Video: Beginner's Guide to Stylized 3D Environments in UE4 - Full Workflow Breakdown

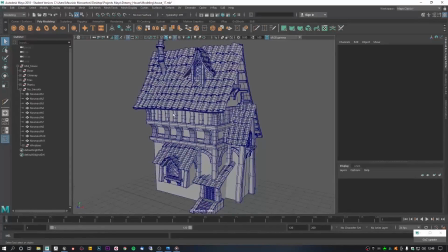[4:10]
A very important piece of advice I would like to give you concerns the randomness of the mesh and the variety.
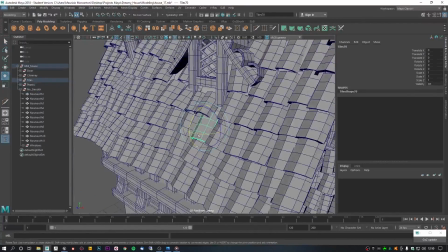[4:17]
Above all, in a more advanced state of work,
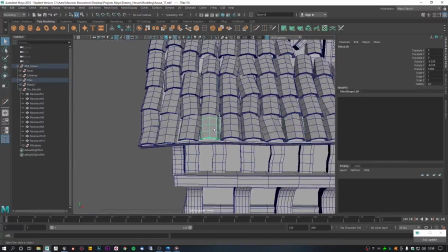[4:21]
it will be more important to give the feeling of randomness in order not to make the environment too flat.
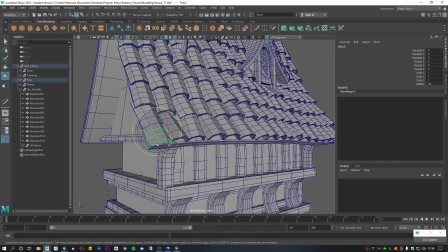[4:29]
For an environment artist it is essential to give randomness and variety to everything around us,
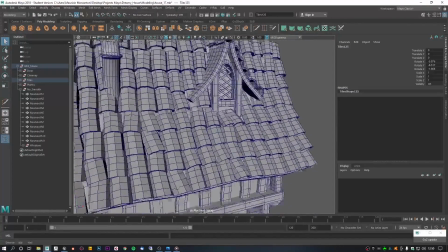[4:35]
because nothing in the world is perfect, geometrically speaking.
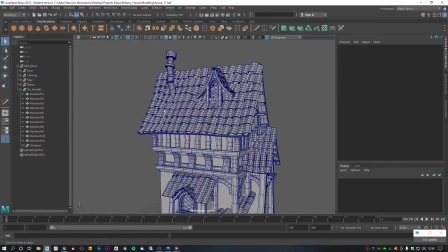[4:40]
Another piece of advice I would like to give you is the importance of being precise and clean and modeling. Working over the years I realized the importance of giving the right namespace to each file before modeling it.
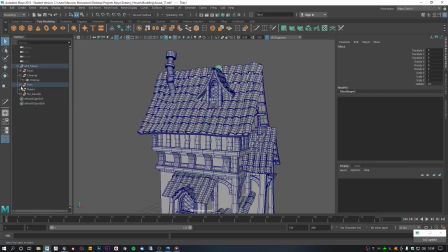[4:55]
This will allow me not to find myself with a lot of files to rename, not a lot of assets. The same thing is for the UV. For example I've got a lot of tiles to the model,
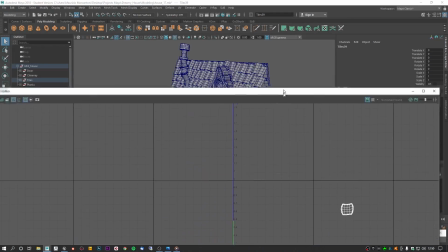[5:11]
so first I model one tile, do the UVs and then duplicate it,
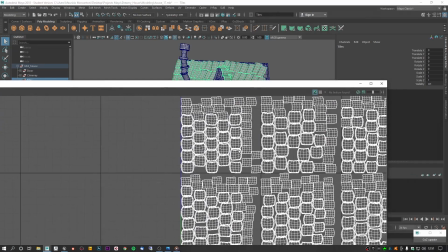[5:16]
so after I need only to lay out the UVs without wasting a lot of time.
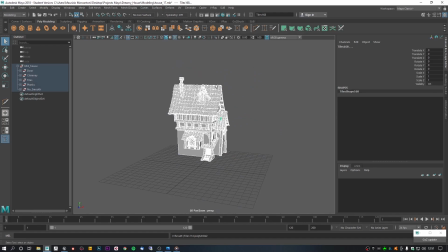[5:22]
A tool that I often use during the modeling phase is the lattice at the end of the scene, to give that cartoony sense,
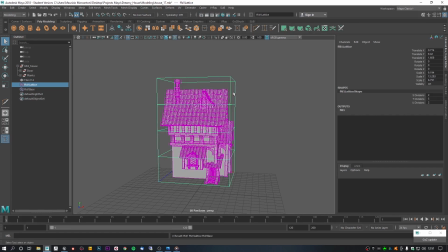[5:31]
always to break the randomness and variety that would have made it seems too monotonous. So I combine all the elements of the model all together
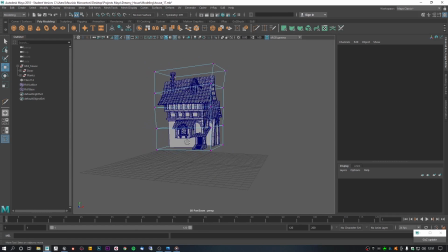[5:43]
and I apply a lattice to deform the entire model a little bit.
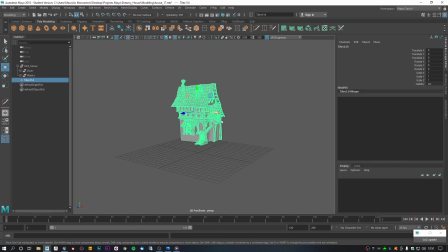[5:50]
Once the geometry is blocked out, I can start defining the main details of the elements.
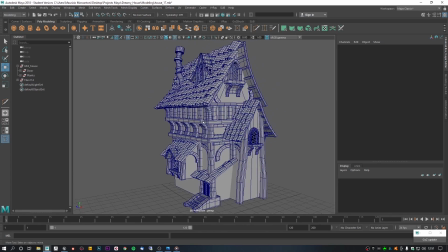[5:57]
I try to leave as few sharp angles as possible in low poly modeling,
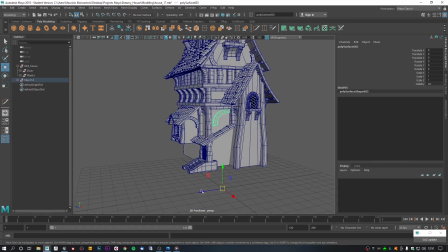[6:02]
this will then allow me to have more big control with the high poly. In stylized modeling, curved shapes are very often used to give more sense of smoothness to the sea so that the result will be more harmonic.
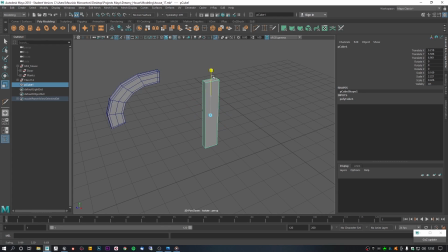[6:20]
The shapes are almost never defined as for example in a hard surface modeling, so we tend to use very often tools that deform geometry such as lattice that I mentioned before.
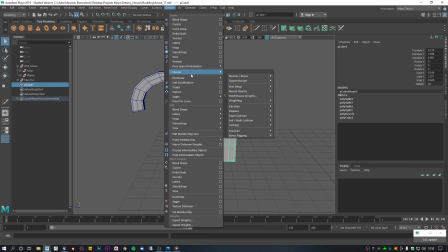[6:35]
Also the bend tool is very important, which you can always find under the form tab in Maya. It is a very useful tool to the cause, a very simple tool but very useful.
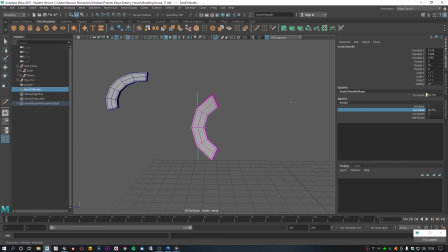[6:50]
As for the modeling of the tiles, I prefer to take more time and model them one by one, and of course duplicate some in order to then modify them one
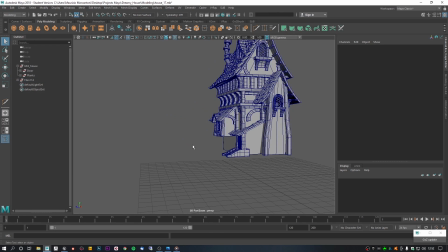[7:03]
by one to create the variety I was talking about before in the scene.
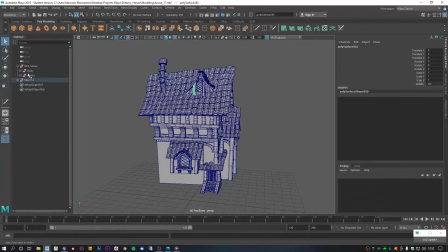[7:10]
So at the end of this stage I usually took different sections of the model, exported in ZBrush and add some detail, for example carved wood planks or add some cracks for stones and
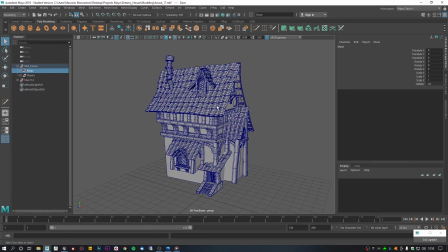[7:27]
something like that so for this project I decided to add details directly on the texture and I decided only to do rocks on ZBrush so I put the model in Maya and then I exported in FBX so
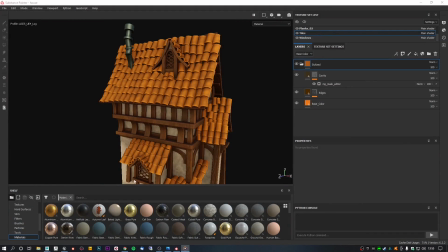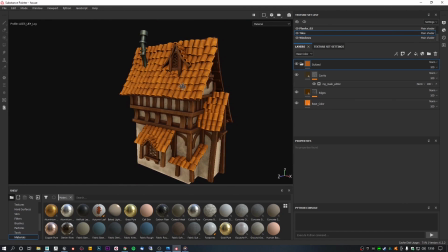[7:49]
for For texturing my model I use Substance Painter. Very important in this stage is to use the ASUS LUT color.
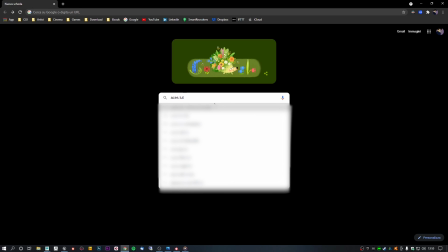[7:58]
You can find it on ArtStation if you search it.
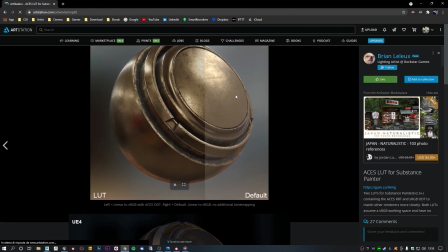[8:02]
So this loot allows to have the same resulting viewport from Substance Painter to Unreal.
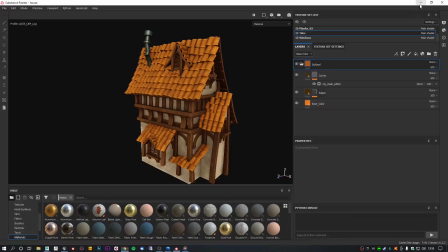[8:09]
Many of you will have happened to texturize an asset on Substance, export the textures and once loaded on Unreal, they all seem washed out.